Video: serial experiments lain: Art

And welcome back to Otaku no Video, as always. Thank you very much for joining me, where today I am talking about Serial Experiments Lane as part of my ongoing video series about it, focusing today on the art style of the series, certainly distinctive. The show uses a specific color palette,
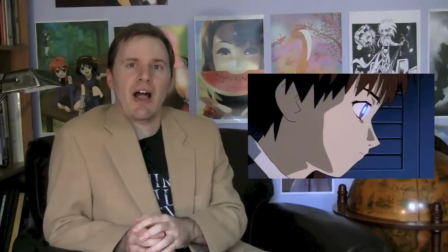25s
focusing on subdued blues as well as this odd, thin yellow color,
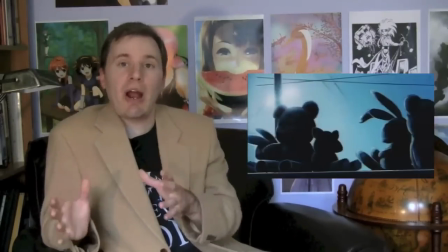32s
almost as though the show occurs either in twilight or in very bright, late afternoon light.
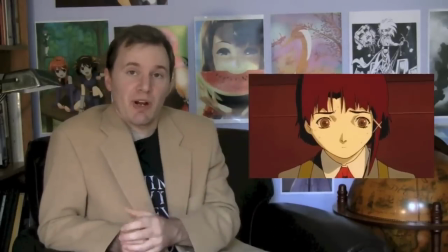40s
This is demonstrated most strikingly in Layer 7, where Lane is being interrogated by that guy from Taichibana Labs.
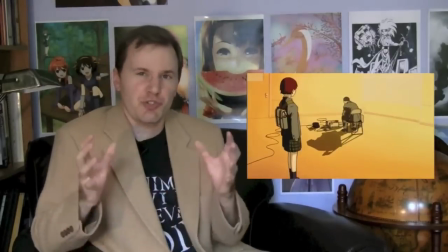47s
The show begins with the use of these strong yellow and gold colors.
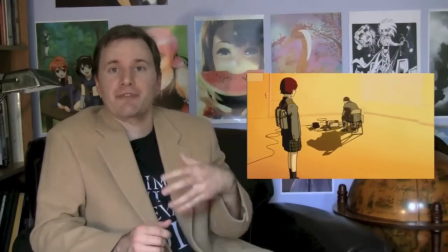51s
This makes sense since it occurs after Lane has come home from school.
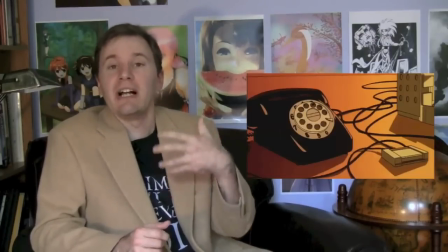56s
So it's presumably late afternoon.
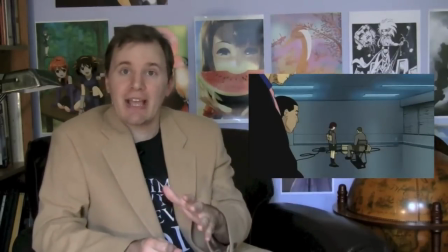59s
But halfway through the scene, we cut away, cut back, and the rest of the scene is using these cool blues, a complete color shift, despite the fact that it can't have been a long time between those cuts.
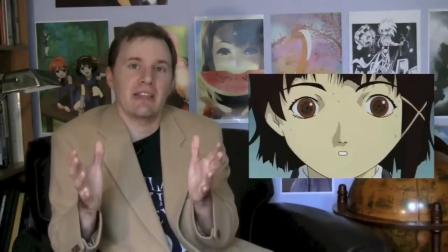74s
And I think that's intentional. The show is highlighting the personality switchover that Lane has right at that point in the scene.
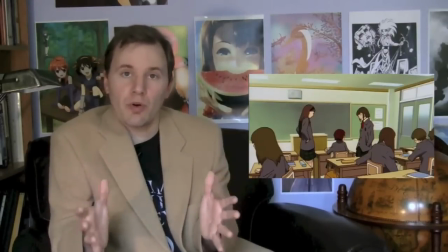83s
It's also worth noting the relative realism of the world. There are no strange hair colors, no weird hairstyles.
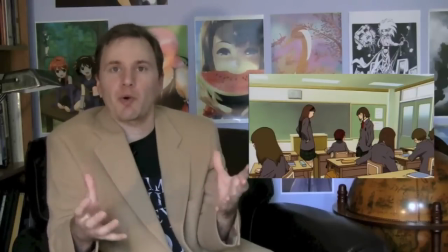91s
Everyone has dark brown or black hair. This is important. For a series in which a lot of weird stuff is happening, there has to be some baseline of normality. If the entire world is strange, then when something strange happens, you don't know if characters should react with surprise or not.
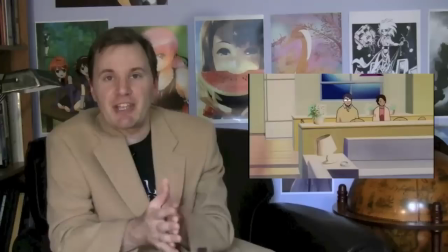108s
The show also features minimal animation, mainly because it has a minimal budget.
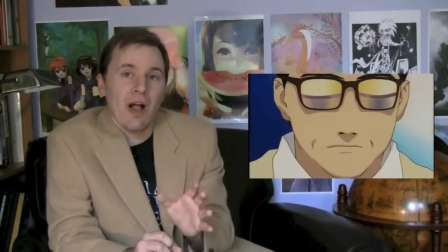112s
It is also worth noting, though, how well the show uses that minimal animation.
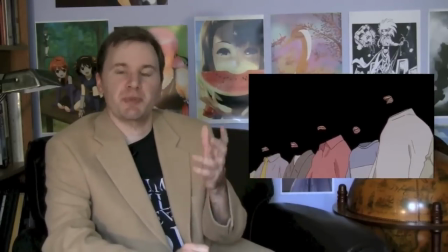117s
It uses repeated frames of animation in smart ways, particularly in representing the people of the Wired.
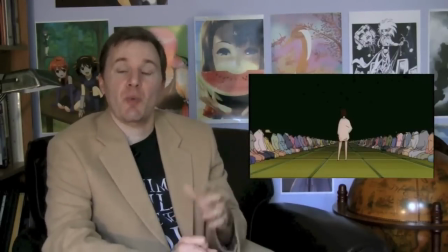124s
It adds some movement to scenes without requiring a lot of time and repeated drawing.
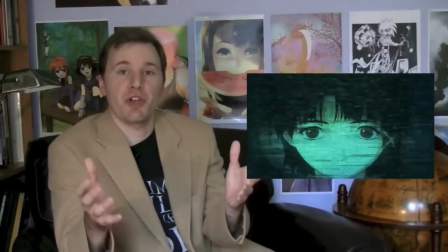129s
This all comes together with Yoshitoshi Abe's character designs.
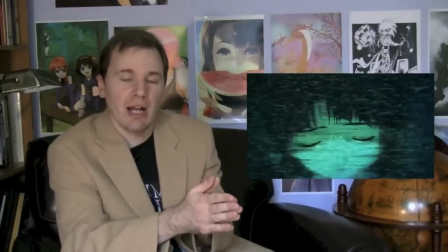133s
When he was growing up, he wasn't allowed to really watch anime or read manga, so his art style is not a typical anime art style.
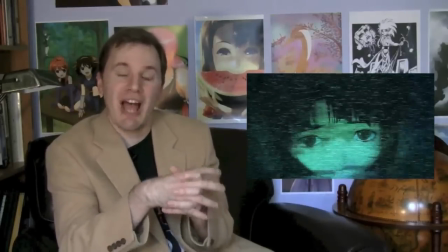142s
It feels more realistic, a little more rounded. The characters don't have quite as large eyes as they do in other anime series.
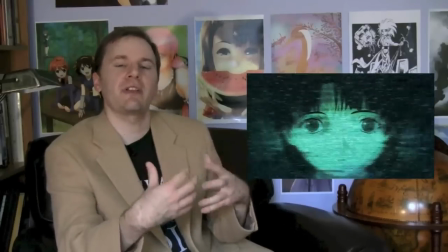148s
So it has that realism to it, while still feeling somewhat abstract, as is appropriate for an anime series.
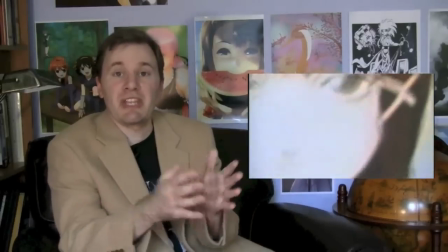154s
This also allows the series to be interpreted in many ways.
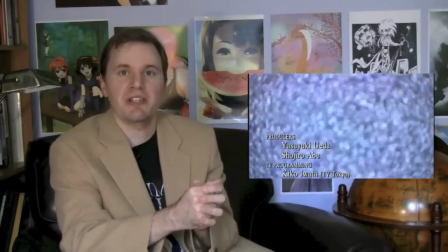158s
Because the colors aren't normal, real-world colors, because it feels like a somewhat constructed world,
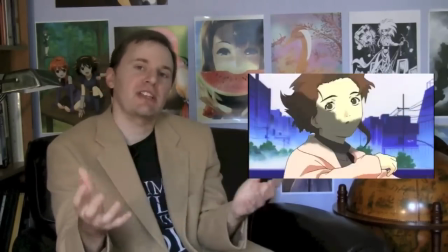164s
one can apply all sorts of theories about what's actually going on in this strange environment.
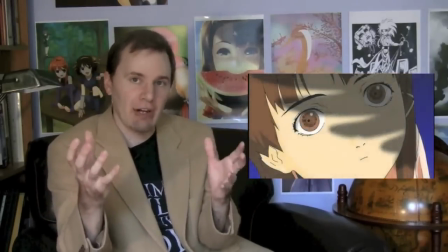171s
It's an excellent use of color and art to make a work that is a piece of art.